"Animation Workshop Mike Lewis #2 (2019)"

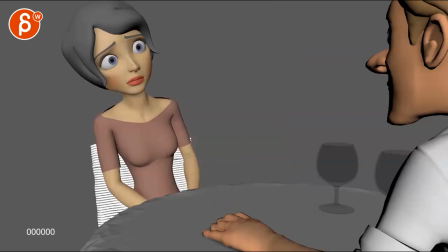(0:04)
Alrighty, let's play this in full first with sound.
I love you. I've loved you since I met you.
Ooh, I like this. Nice.
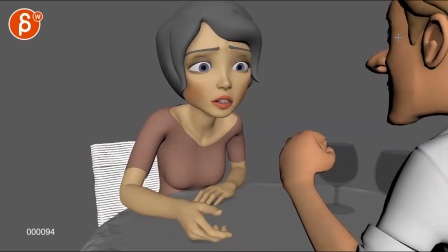(0:21)
The only thing that strikes me, and I know you mentioned in your email that he is not really animated yet in terms of his reaction, except for this, you know, head and face, and working on her as well. That's totally fine. I totally get it. Even if you would animate this,
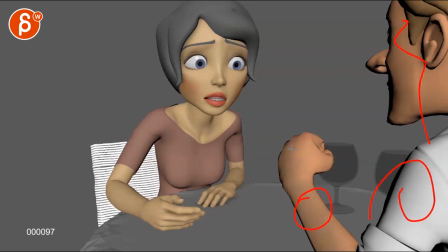(0:40)
being influenced by this and the head and blinks and all kinds of things you want to add, that only, I feel like, I'm not super sure, it's very subjective, but I'm not super sure about this pull back into a fist.
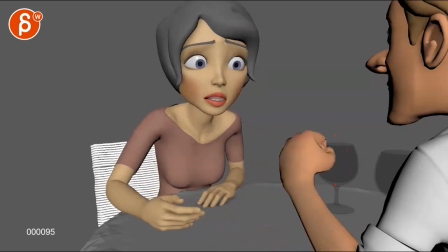(0:54)
It's awesome when you play backwards. I wonder if it would be pulling the arm back, where then that corner is here and the hand, but the hand would be just in a more relaxed pose.
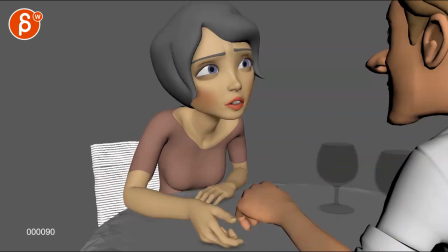(1:08)
I mean, it might even be this, maybe only this high, moving, you know, maybe the arm could even go all the way back here. You might not even see that corner here. So this arm will come here and then the hand would just be here, or again, a bit higher.
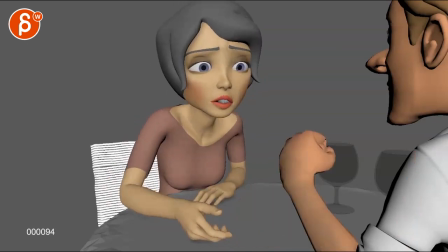(1:25)
I will probably just go for that because I'm slightly, this at this point looks like I'm just gonna bam.
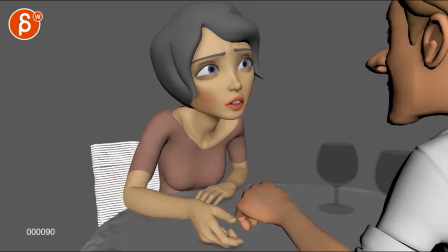(1:33)
So I would just probably, subjectively, I feel like you want to tone that down and stay within something like this. And I mean, it could be like this with a slight rotation this way. So you can see maybe the thumb here. I mean, there could be a contrast. So it's not just up, but it would be up and with a slight rotation over.
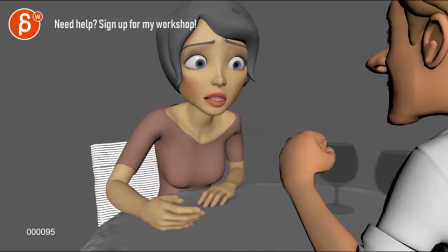(1:53)
I would probably just do that, but I'm gonna leave that up to you.
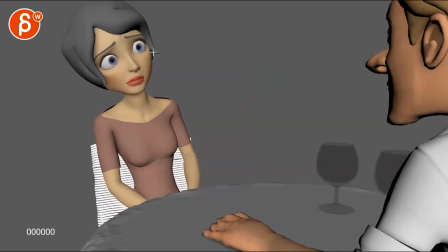(1:58)
Other than that, this he's very freaked out, but I like it. I have to say, I like it. She seems very desperate there. I'd be careful with how low you want to go with those eyelids,
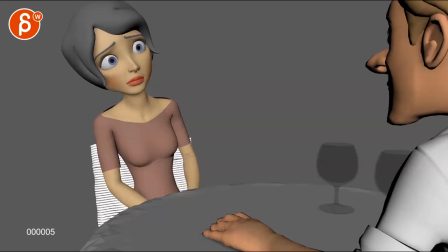(2:18)
only because she seems pretty freaked out and panicky and gets pretty like, I'm not sure. Back to, So these are very consistent.
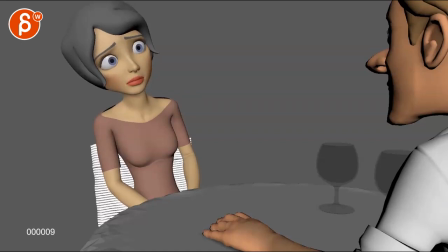(2:30)
And that one takes me out a bit. So either you want to lower those lids to maybe there's not a real a massive in between, something between these two throughout. So this is lower and then you can go to this.
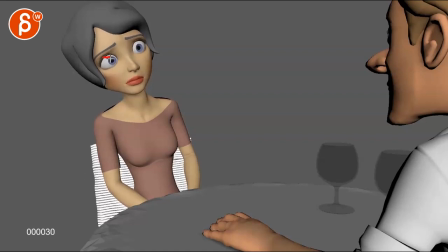(2:45)
And then when you get back to this again, it's a bit lower, or you stay with this. And when you go here, you just go a bit higher so you can go back to this. That's the only thing that kind of strikes me at this point.
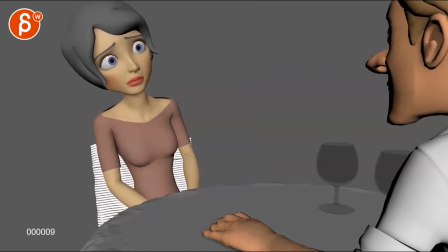(3:01)
But I'm a big fan, and I'm glad that incorporated this, that she does start off. She has a slight feel of being off balance, though falling over. So I don't know if you want to adjust slightly with the curvature of the spine.
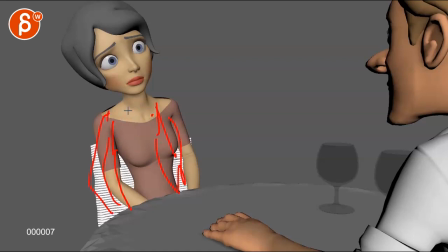(3:15)
And she can still have all of this. But I wonder if that, with the head tilt, might work better. There's something that feels like as if the screen was off. This helps stabilize the thing, but there's just something, everything seems so this way.
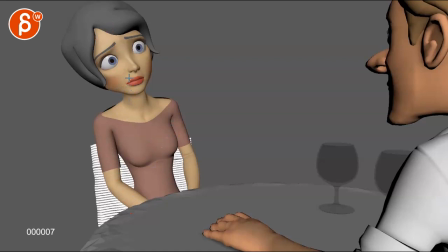(3:31)
And also careful if you do a head tilt that it's not just pivoting off of that joint here, is that you also have a slight move from the lower neck and then into that head tilt. It all subtle, but there's a slight feeling of this versus a bit of a nicer line through there.
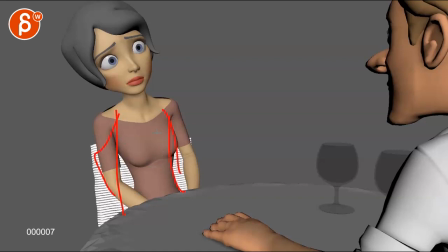(3:47)
But I would try, just to see what it is, to have her a bit more, you know, so it's a bit of a lean into the chair. She can still have the head tilted over. This just seems weirdly, maybe it's just me, but it just feels visually like she's off balance.
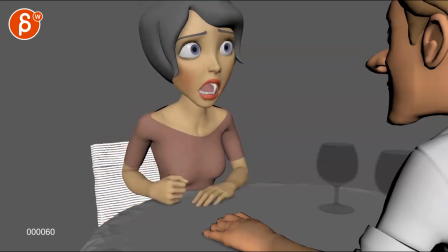(4:04)
But I liked again, like that she goes from this to this.
I love you.